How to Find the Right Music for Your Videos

How's it going creatives? So as a video maker, choosing the right music for your video is the ultimate key to convey the right message to your viewers. That's why it's important to choose the right track for your videos to really evoke those emotions in your audience.
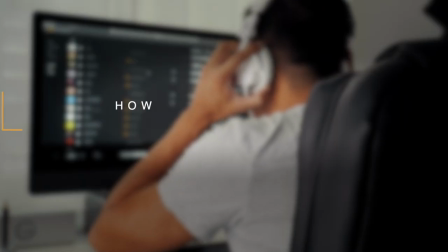15s
Now I know that picking the right music can be very challenging. That's why I created this video on how to find the best music for your content. With that said, I have five easy tips prepared for you that you can follow. Oh, and by the way, if you stick till the end of this video, I will show you two great sites where you can download free music for your YouTube videos.
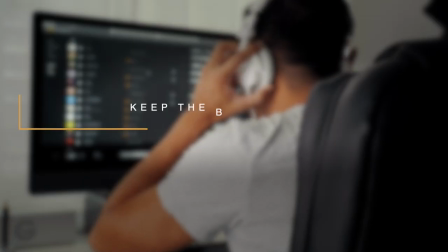34s
So with no further ado, let's get into the video. Starting with tip number one is keep the background music in the background.
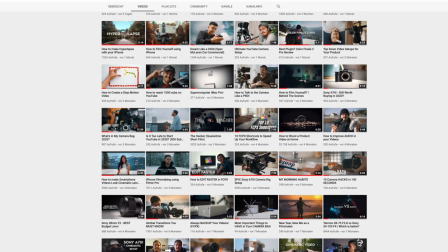41s
Now, I mostly create educational content on my channel where there is a lot of explaining involved. Having loud music in the background will distract the audience.
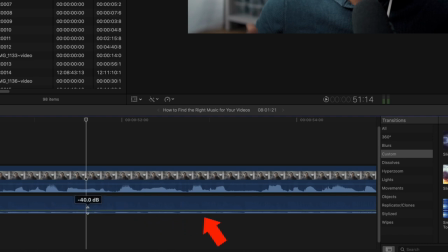49s
That is why I keep the background music as low as possible so that people can focus on what I'm saying. They say that the most successful background music is the music that you can't even hear and I find that most of the time to be true. I made the mistake of having the volume in the background too loud and people started to complain. When choosing the right background music I generally avoid songs with human voices because it makes it hard to follow the video. I usually go for instrumental music that subtly conveys the emotion of the video.
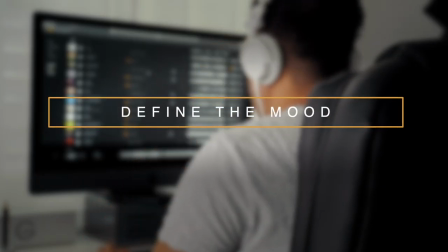82s
Moving on to tip number two is define the mood of your video.
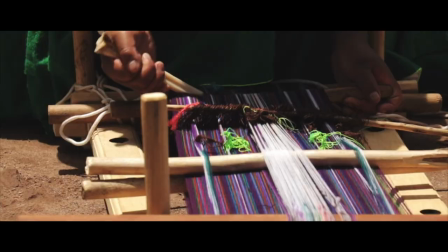86s
Video is all about feelings and you want to make sure that you evoke the right emotions at the right time in your audience.
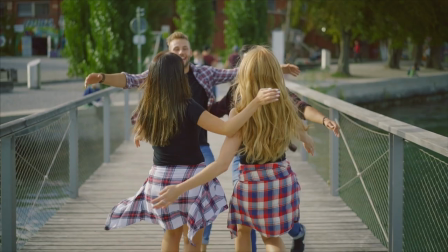92s
So think about the mood of your video. Is the story you're telling happy or sad?
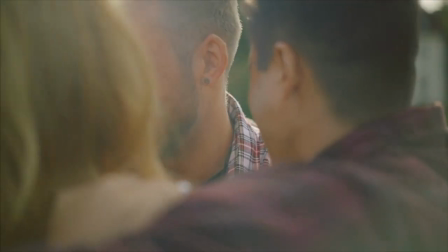96s
Is there a lot of action involved where you want the audience to feel a tense emotion and excited? Really think about what the audience should feel at that moment. Music can be very powerful, even more powerful than what is shown. You probably heard the phrase that sound is half the picture and if you remove the audio from the video, like in this example,
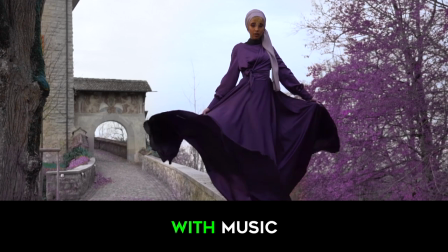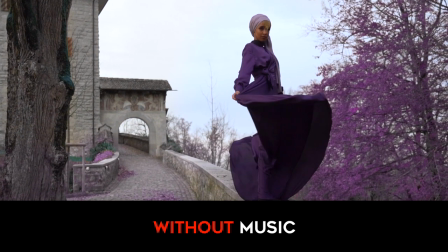it just doesn't make it so engaging anymore. Think about your favorite movie clip and completely remove the audio. How would that feel? Not so impactful, right? So really think about how your audience should feel when they watch your videos. Another great thing I want to add on here is if you notice, I like using electronic and pop music tracks for my videos like this one.
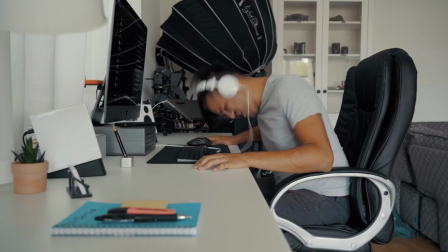Because those are songs that the majority of my audience, which the age lays between 18 and 35, will more likely enjoy. So in other words, you could say that the audio choice should also be a reflection of your intended audience. Tip number three is the pace of the music. You know by now that certain kinds of music can change your audience mood. And the pace of the music is one of them. Obviously, you want the tempo of the music to match with your video.
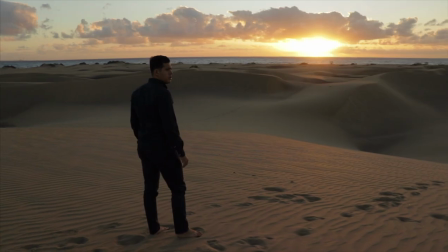181s
So if you have a fast cut in your video, you would more likely choose a song with a fast pace that will excite the viewer.
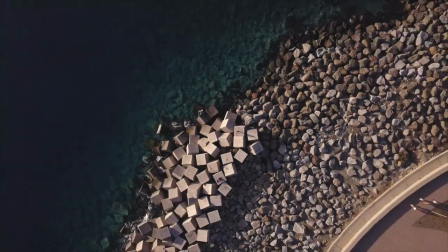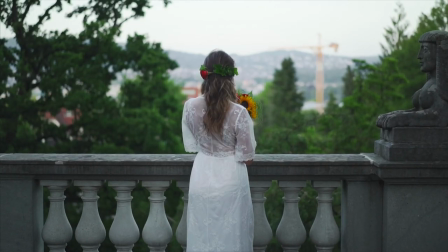194s
In the other hand, if your video has a slow pace, slower music with lower pitch would make more sense and will make the viewers feel more sadder.
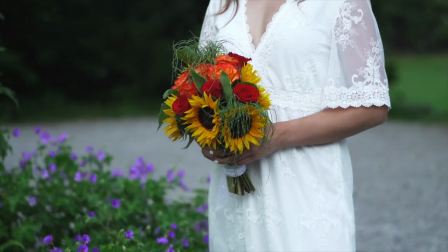For my videos, depending on the story, I usually like choosing energetic music that descans and therefore motivates and inspires viewers to act,
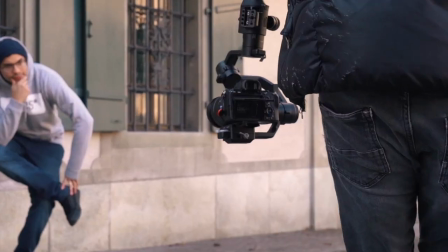217s
to go out and film because that is what my channel is about helping inspiring others to create you also want to think about crescendos and pauses for example if the music
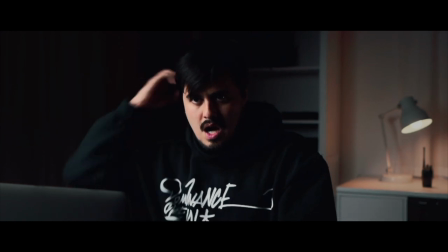227s
reaches a high peak and pauses afterwards this will be a great scene for a big reveal in your story you're too late so as you can see there are a lot of ways to influence your audience with
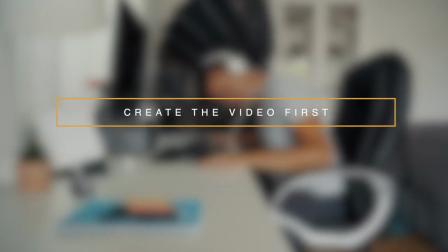242s
music tip number four is to create the video first and then choose the music afterwards now some people like to choose their songs first and then create the video.